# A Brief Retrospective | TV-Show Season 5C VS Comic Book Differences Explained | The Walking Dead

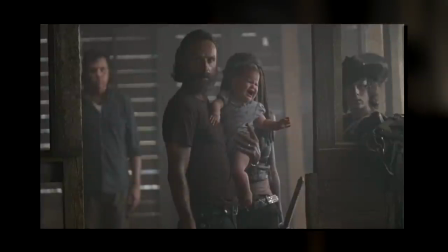(16:25)
And one detail to mention here is the fact that Judith is still in the story, which creates this very pronounced contrast in Rick similar to what I mentioned with the Hunters.
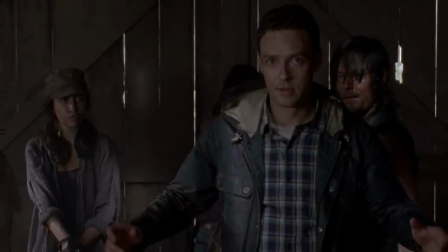(16:36)
Obviously, we know Aaron did come as a friend, but clearly he's more than a little scared as any person would be,
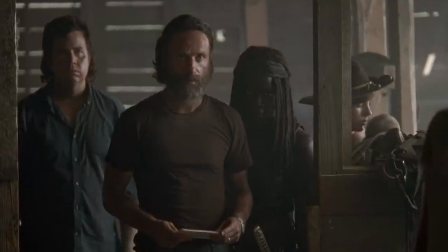(16:44)
especially when you see Rick, a dude that looks more than a little scary.
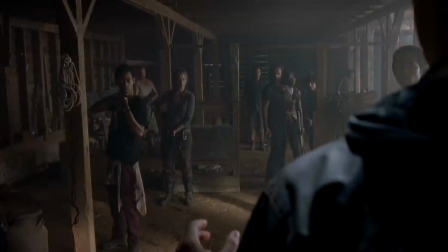(16:49)
And so, once again you get those two sides of Rick,
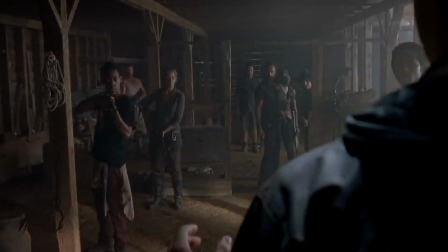(16:54)
one caring for Judith while the other has already readied their gun for whatever happens next.
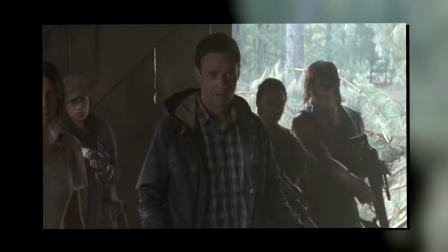(17:00)
There are also a few more lighthearted lines added to their initial conversation.
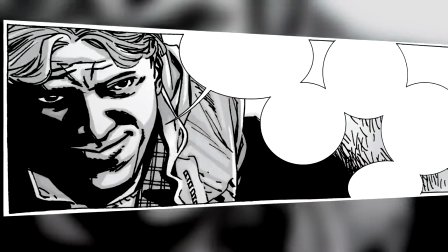(17:05)
Similar to the book, he still points out the word audition as sounding weird in the context of what they do,
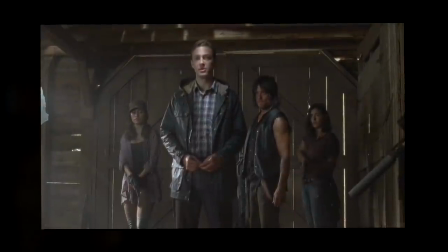(17:12)
though in the TV version, he also adds that it makes it sound like they're some sort of dance group. But that only happens on Friday nights. And again, the juxtaposition here is very very pronounced as we just cut back to the group who are like, what?
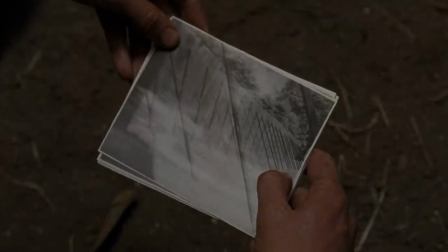(17:28)
He also gives them photos right away.
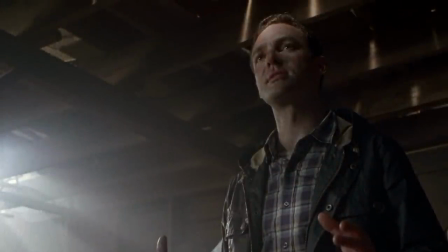(17:31)
Though as he begins his PowerPoint presentation of saying how safe they are etc etc, Rick calmly walks up to him and knocks him out.
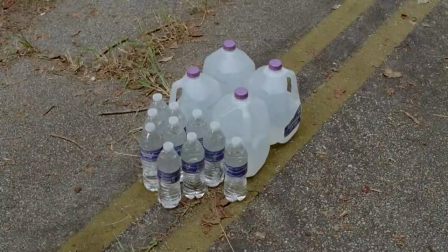(17:40)
Following this, there are a few more minor changes in the adaptation. A thing that I didn't bring up before is that the survivors were left water on the roads.
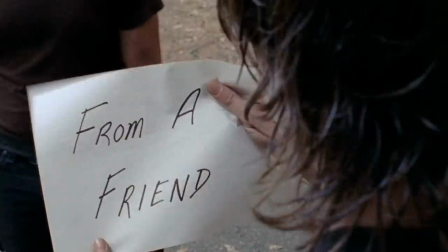(17:49)
This was of course done by Aaron and he mentions that here.
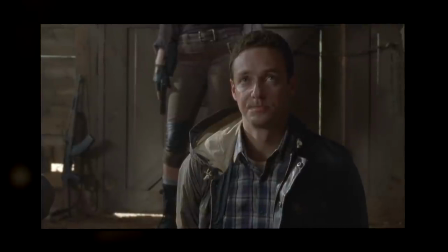(17:52)
Just like in the book, he then follows up by explaining that he has been following them for a while to see how capable they are,
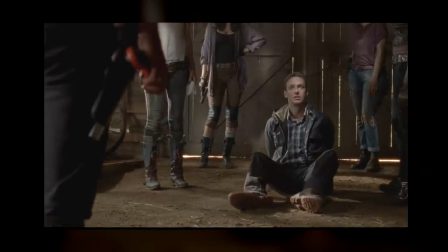(17:59)
And because he was impressed by them, that is why he's here.
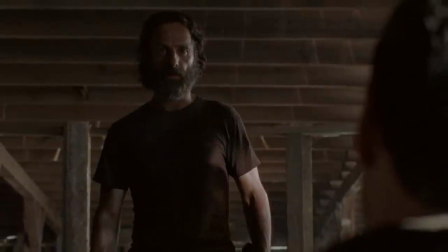(18:04)
Another minor change is that Rick asks him how many people are out there right away, to which Aaron answers just one.
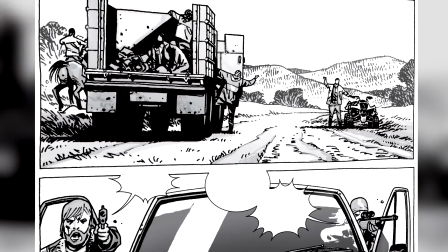(18:11)
And I brought this up because this would come as a surprise to them in the book, but we'll get to that in just a little bit.
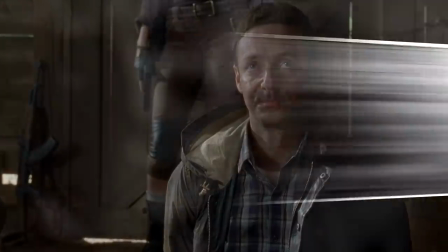(18:18)
And the last thing here is an addition that I really enjoyed. In both versions, they obviously questioned the validity of Aaron's claims.
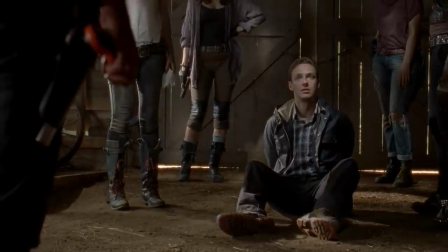(18:26)
But in the adaptation, he outright tells them, Look, if I were to ambush you, I'd do it here.
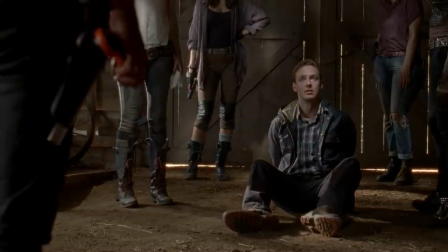(18:32)
I'd just pick you off as you ran through the only exits. As I said, I have been following you for a while.
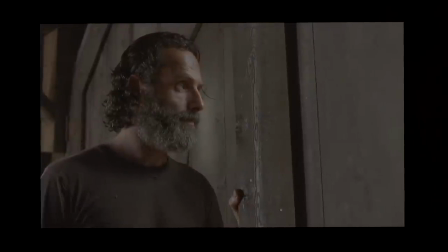(18:39)
And for me at least, these lines do immediately remove a ton of doubt surrounding his claims.
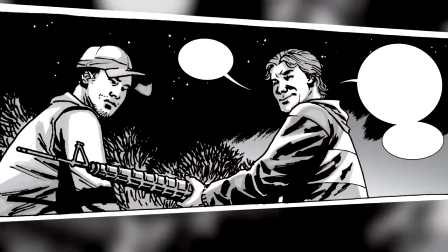(18:45)
Because yes, he could have easily picked them off. In the comic, on the other hand, that trust was more so established with him giving up the gun.
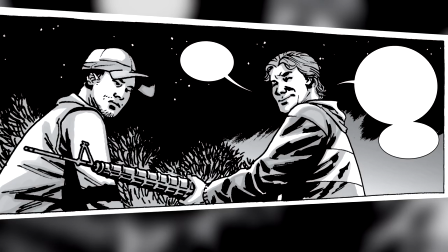(18:53)
And that is also something we would see later in the TV version.
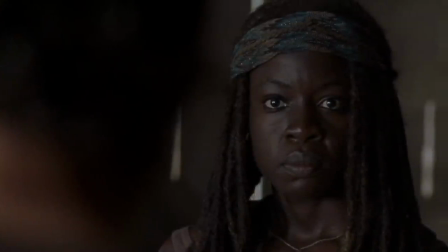(18:57)
Following this, in both versions, Michonne speaks up saying that Rick is being way too cautious and that she can tell Eren is being truthful.
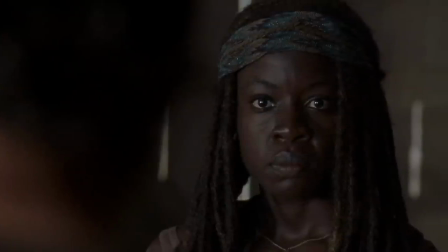(19:06)
In the adaptation, the confrontation is more so a serious and calm exchange,
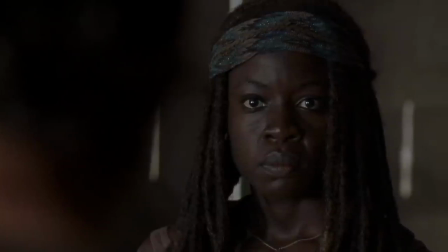(19:12)
where Michonne just says we're going to check it out and everyone slowly agreeing with her,
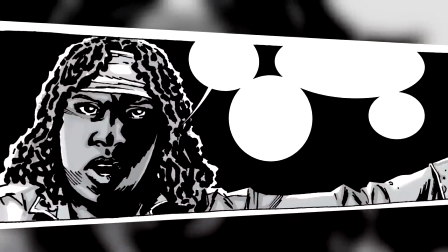(19:17)
while in the book, it's a bit more emotionally charged as Michonne says that she doesn't even care about anyone else.
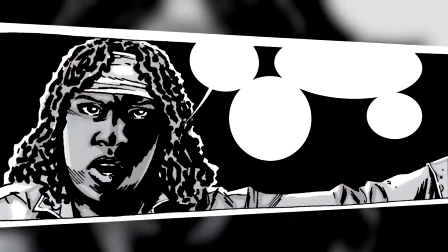(19:24)
She's going with him and if anyone wants to join, they're free to do so.
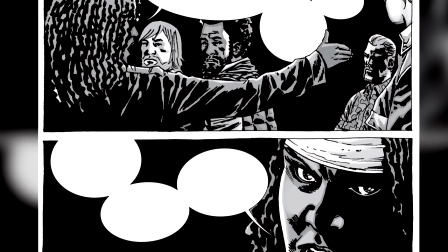(19:28)
It still has the same net effect of questioning Rick's leadership, but the approach is a little bit different.
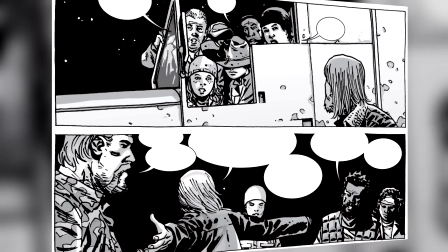(19:34)
And what comes next is also a little bit different in the two versions.
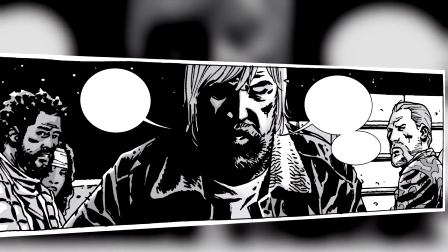(19:38)
In the book, Rick simply says, okay, if that's what everyone wants, we're leaving at first light and they all join up with Eren.
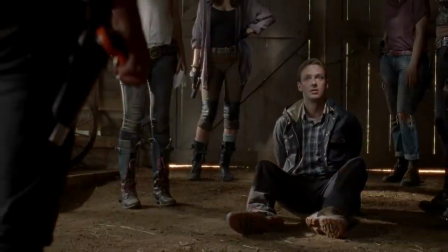(19:47)
In the adaptation, on the other hands, remember that Aaron told them there's another person waiting for him.
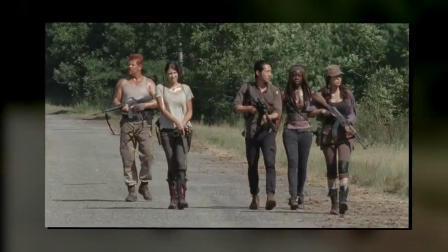(19:53)
And so a smaller group consisting of Abraham, Maggie, Glenn, Michonne, and Rosita split off to go and verify that they did indeed arrive in the cars that he said they did.
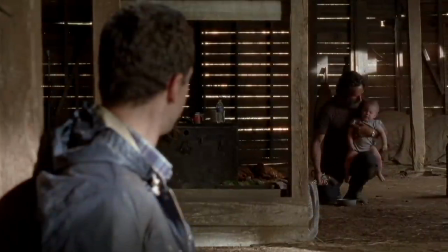(20:04)
Meanwhile, back at the barn, we see Rick stay behind with Aaron, where we get another scene that further worked to remove the mystique surrounding his claims.
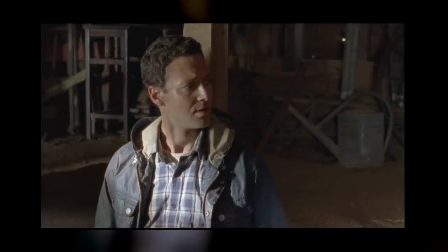(20:14)
As Judith begins to cry, Aaron tells Rick to get her some of the applesauce he had with him.
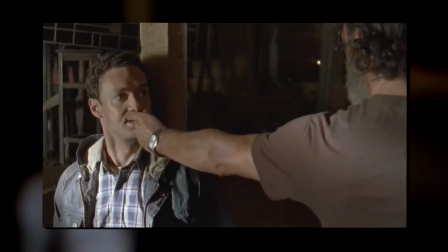(20:20)
Rick being Rick, he obviously doubts it and forces Aaron to eat some of it first, which he doesn't want to do, supposedly because he just hates applesauce.